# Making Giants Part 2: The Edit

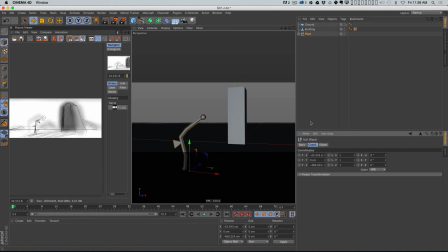So now I can hop into coordinates and zero it out, and it is on the floor. It's directly on the floor. So now let's try to frame this. Let's start to get some sort of rough framing here, okay? Now, you'll notice that the way I drew this, you're seeing the plant and you're seeing the top of the building.
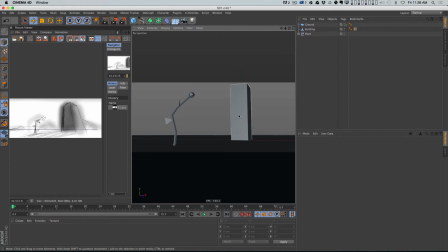Now, just using the default kind of camera here, you're noticing probably that this building doesn't look anything like this building, right? Because this is very straight looking, and this is angular and very dramatic. And so, the reason that you're getting these extreme angles is A, because I drew it,
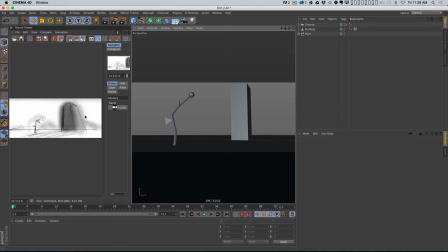and I could draw whatever I want, but also because in my head, this is a very wide angle shot. So we actually need to use a wide angle camera. Now, if you don't know what a wide angle camera is, that's something you should Google. It's a little bit beyond the scope of this tutorial.
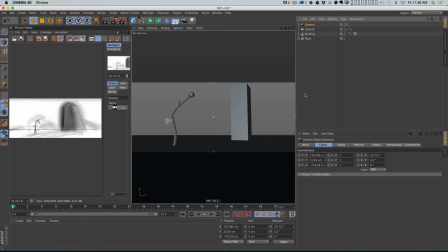And actually, there's an excellent Grayscale Gorilla tutorial that I'll link to where Nick talks about different cameras and stuff like that. Highly recommend that. But I'm going to use a very wide lens here. I'm going to try like a 15. That is a pretty wide lens. And what a wide lens does, all right,
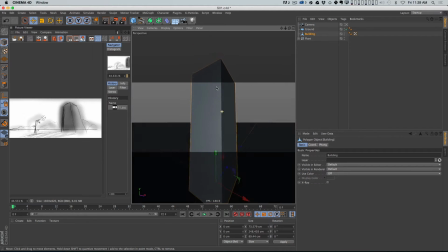if you may allow me, you can see how it really distorts perspective, right?
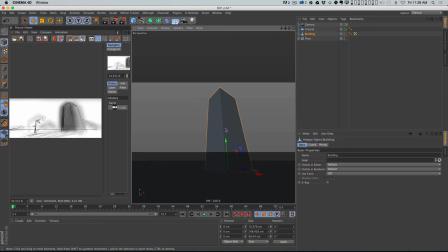It really exaggerates things. And that's how you can get these really dramatic angles, right? So now this is a lot more dramatic. It's a lot closer to this, okay? So we need to frame the shot, and I want to try and get it as close to this as possible, okay?
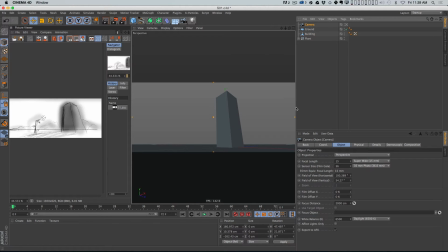So what I want to do is I'm actually going to use the coordinates manager here because I want the camera to be pretty much on the ground, but just above it, just a little bit. And then I'm going to use the pitch rotation to actually kind of position it.
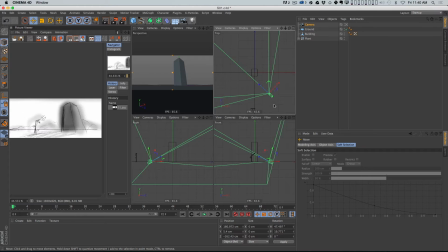And, then we can come into one of these views and just kind of move it right where we want it, okay? And I think, somewhere like this, maybe we want it to, I want that building to be a little bit bigger in the frame.
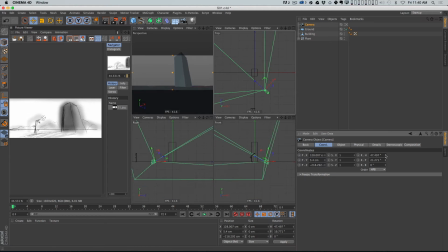So I'm going to move the camera closer, and then I'm going to look up, and then I'm going to move it down a little bit more. And, we're going to kind of have to fight this a little bit to make this really work the way we want. Maybe I need to shrink the building a little bit, right?
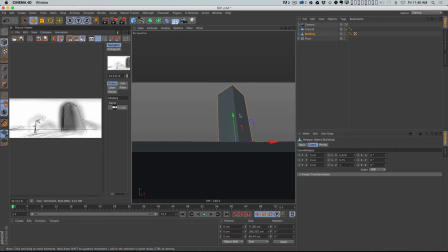So that it fits in the frame. All right, so there we go. So now our building's in the frame, and now I need to get the plant in the frame.
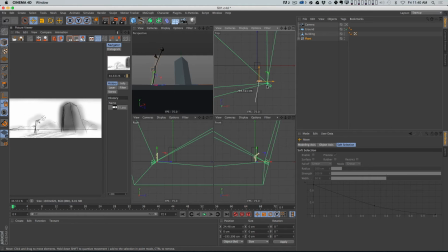So I'm gonna go to my top view here, and I'm just gonna move that plant, and it's gonna be right about there. Now, one thing we need to be really careful of is we need to make sure that the scale of the building and the scale of the plant makes sense.
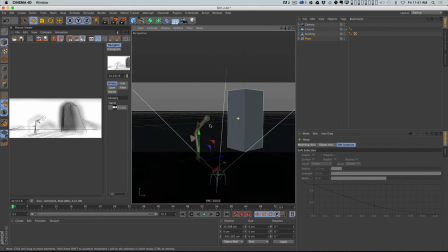Because if we don't do that, and you can see right now that they're almost the same size, so that makes absolutely no sense.
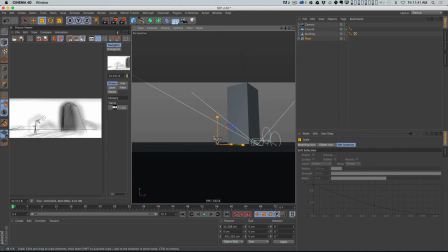So I need to scale this plant way down. All right, and it doesn't need to be physically accurate or anything like that,
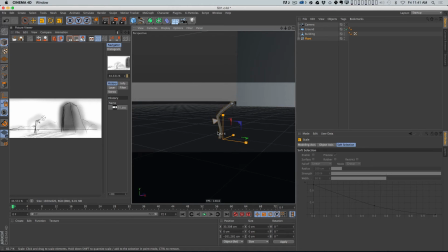but it does need to be a lot smaller than the building, otherwise it just won't really make a lot of sense.
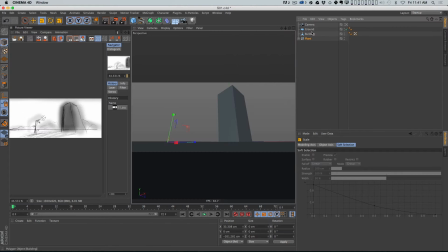So now that we've shrunk that plant down, let's go back to our shot, and let's zoom in here,
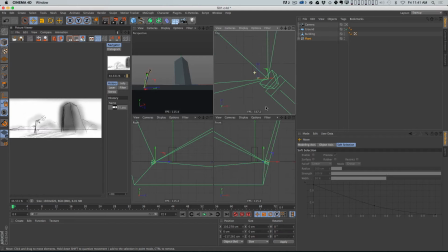and let's move that plant very close to the camera so that now we're actually seeing it, okay? And I'm going to try and roughly position it where it was here.
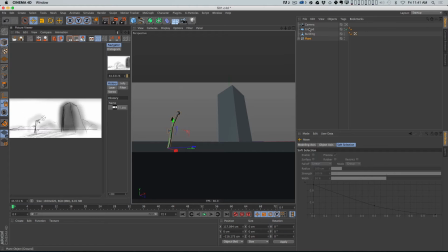And if I wanted some help with that, by the way, if you go into your camera and you go to composition, you can turn on composition helpers, and if you turn on grid, it gives you a rule of thirds grid. And so, what I could do is I could take the building, for example,
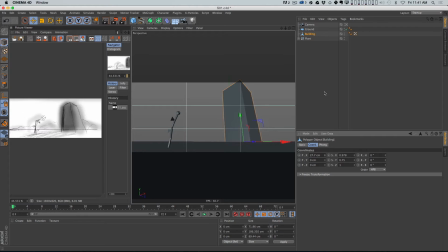and move it so it's a little bit more right on that third if I wanted to, right? And I could push it back in space like that. Cool? And then I could do the same thing with the plant. The plant I could just kind of scooch over until it was, by the way, if you hold Option, it allows you to do smaller adjustments.
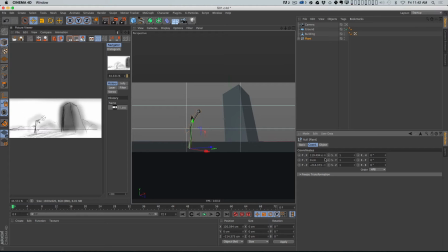I could scooch it until it's right on the third, right? And then push it backward and kind of mess with it until it's in the right spot. Cool?